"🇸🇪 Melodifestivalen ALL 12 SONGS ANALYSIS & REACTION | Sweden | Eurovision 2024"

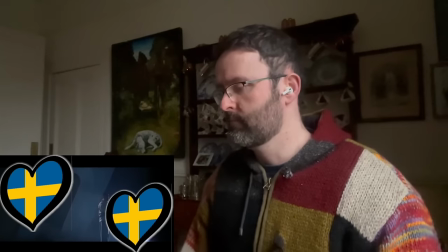Beautiful slow pan though down into him. Great anticipation built. We don't get to see him fully yet.
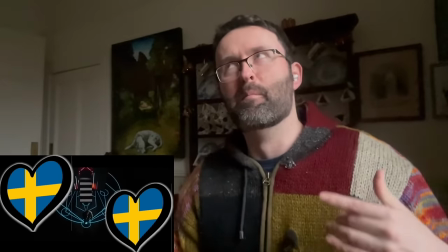I really like this song. I think it's really great, meaningless Swedish pop.
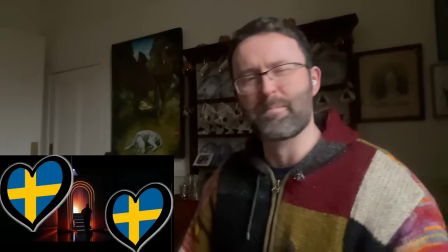And I mean that in a good way, not in a bad way.
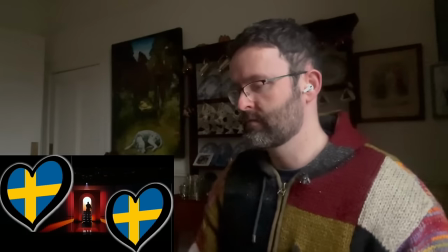Everything looking really slick and cool, this beautiful arch. We finally see Danny.
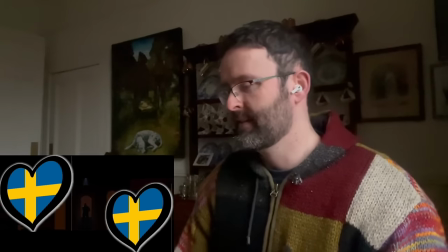Quite a long way in, actually. A minute in, we see him for the first time. He's got great energy.
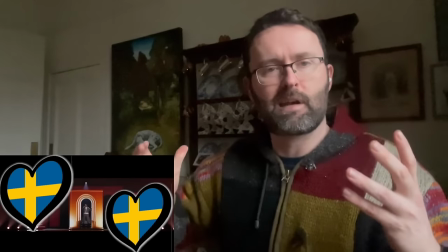I love the sway, building up the anticipation for the chorus.
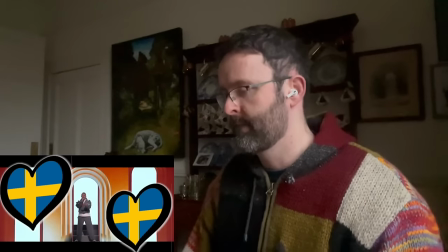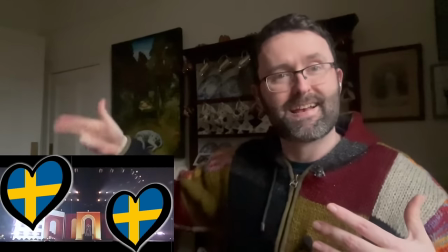Getting into this, very something. This kind of sounds like Marcus and Martinus' sound, but more mature.
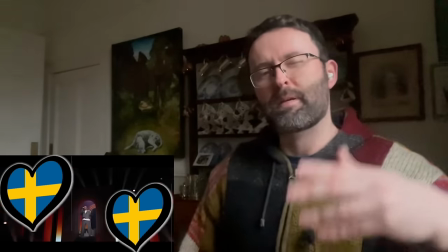Or maybe a bit more dated, I'm not sure.
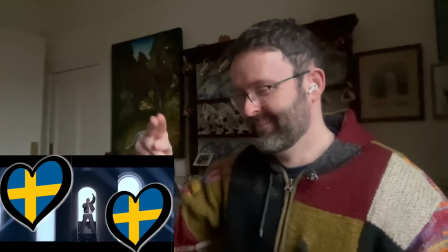It's a bop though, this is a bop. And he's got great energy in the chorus, I like how he's dancing.
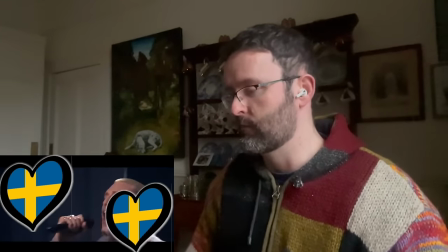Voice sounding really good as well.
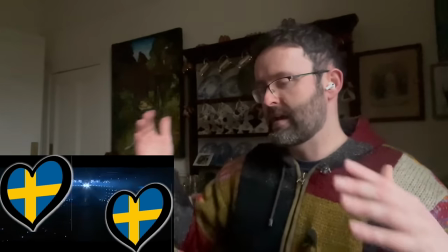And we switch now from oranges into these blues.
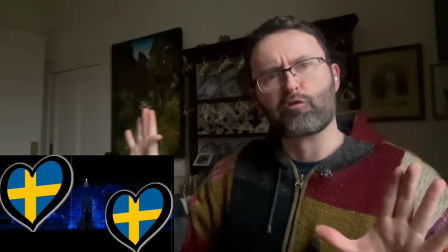And I love this like mystery Greek oracle beachside temple.
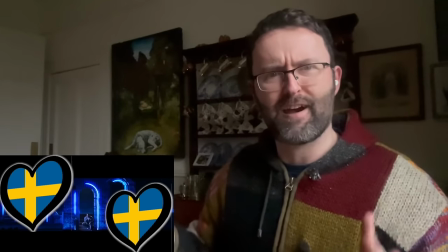Very cool.
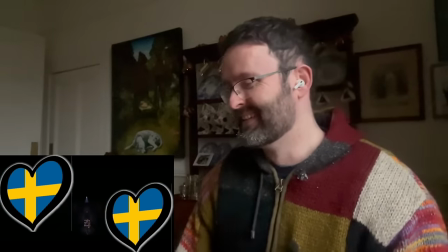It's like a ballad with a dancey beat. I love it. Full set of those a tiny bit off.
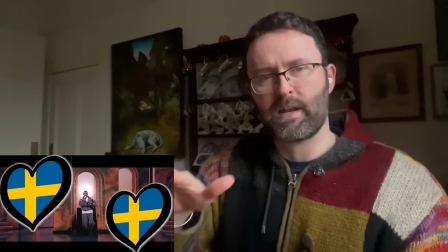He's stronger when he comes into the lower register.
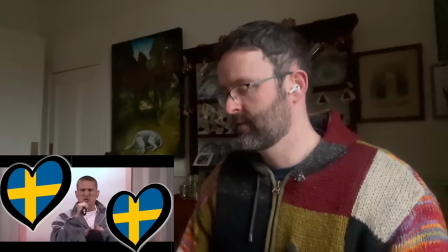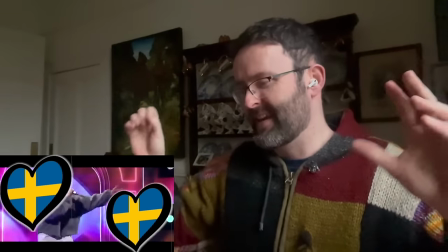I'm now into the, like, it's like a exploding flower club.
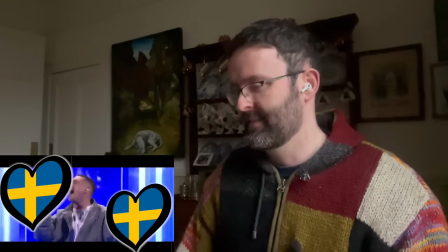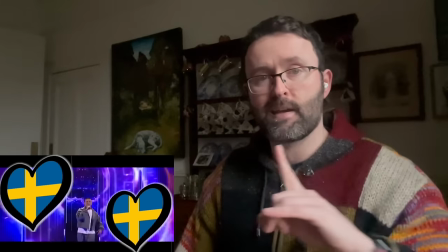He's got really great energy, commitment for the whole song. He's selling the whole thing. He wants to be in Malmö.
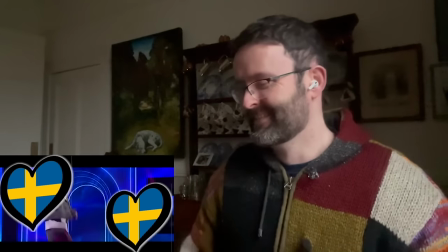Yeah, the song's kind of trashy, but I still like it. If you're gonna send a trashy song, make it sound like this.
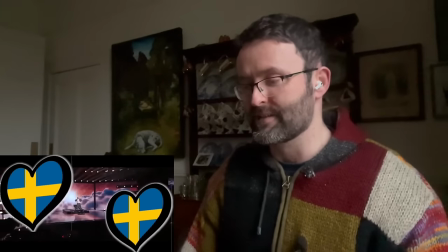And the thing falls down. It's fun, the staging is vibrant, colorful. He's flying through the sky now.
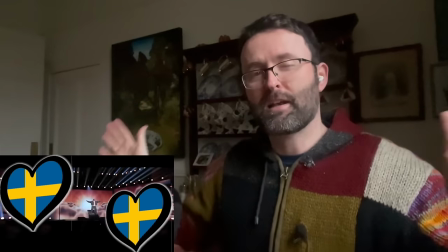Just make him look a little bit like he's Jesus.
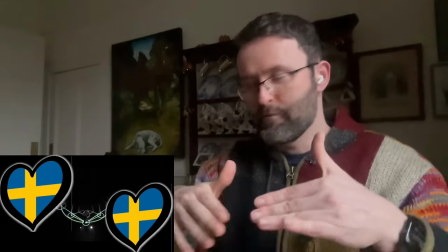And finishing off where we started with these gorgeous floor murals.
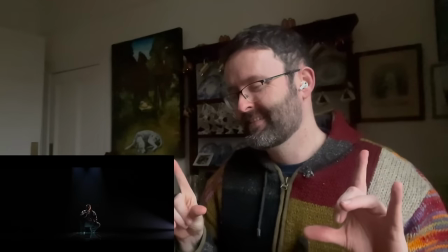And getting down to the floor, I like it. Yeah, and that light shining on from the side, really, really pretty. Giving us a beginning and an end. Yeah, look, I have to admit, I'm not a massive, I'm really running out of light. Yeah, I'm not even like a massive Danny Saucedo fan. Like, I don't give him a free pass. And I really like this song. Like, it's kind of trashy. The lyrics are a little bit meaningless. It's just fun to listen to. It's high energy. I like the rhythm. It's very easy to remember the chorus. He sells it to me. It looks like he's really into it. So I'm buying it. He's selling and I'm buying. Look, I'm not saying this is innovative or anything. But again, I think this is another solid entry from Sweden. Nothing this year can win. Absolutely. I'm so sure of that. I just really think they would need so many other people to collapse for them to come in. I think top 10 is almost guaranteed unless they choose something really bad. For me, the standout ones are obviously Marcus and Martinus, I think have the coolest staging, or like what the most people will think is cool staging. My favorite staging is Liamoo. That's my personal favorite, but I'm biased because I love the song and I love that fantasy element. But I think most people will think Marcus and Martinus' staging is the best. I think Danny's in it as well. I think Jacqline and I think Liamoo. I think those are the four who realistically have a chance. And I think the producers have very much acknowledged that and they've given all of them a good running order in the competition. And they're basically like, whichever of the four of you wins, we're happy with any of the four. And I think they would be happy with any four. And I think largely most of them would have the same result. We're looking at pretty good jury score, not as good televote score. I think maybe Danny doing a little bit less strong with the jury because the song is a little bit more slightly trashy sounding, but then I think the televote will kind of make up for that a little bit. Sweden having such amazing options.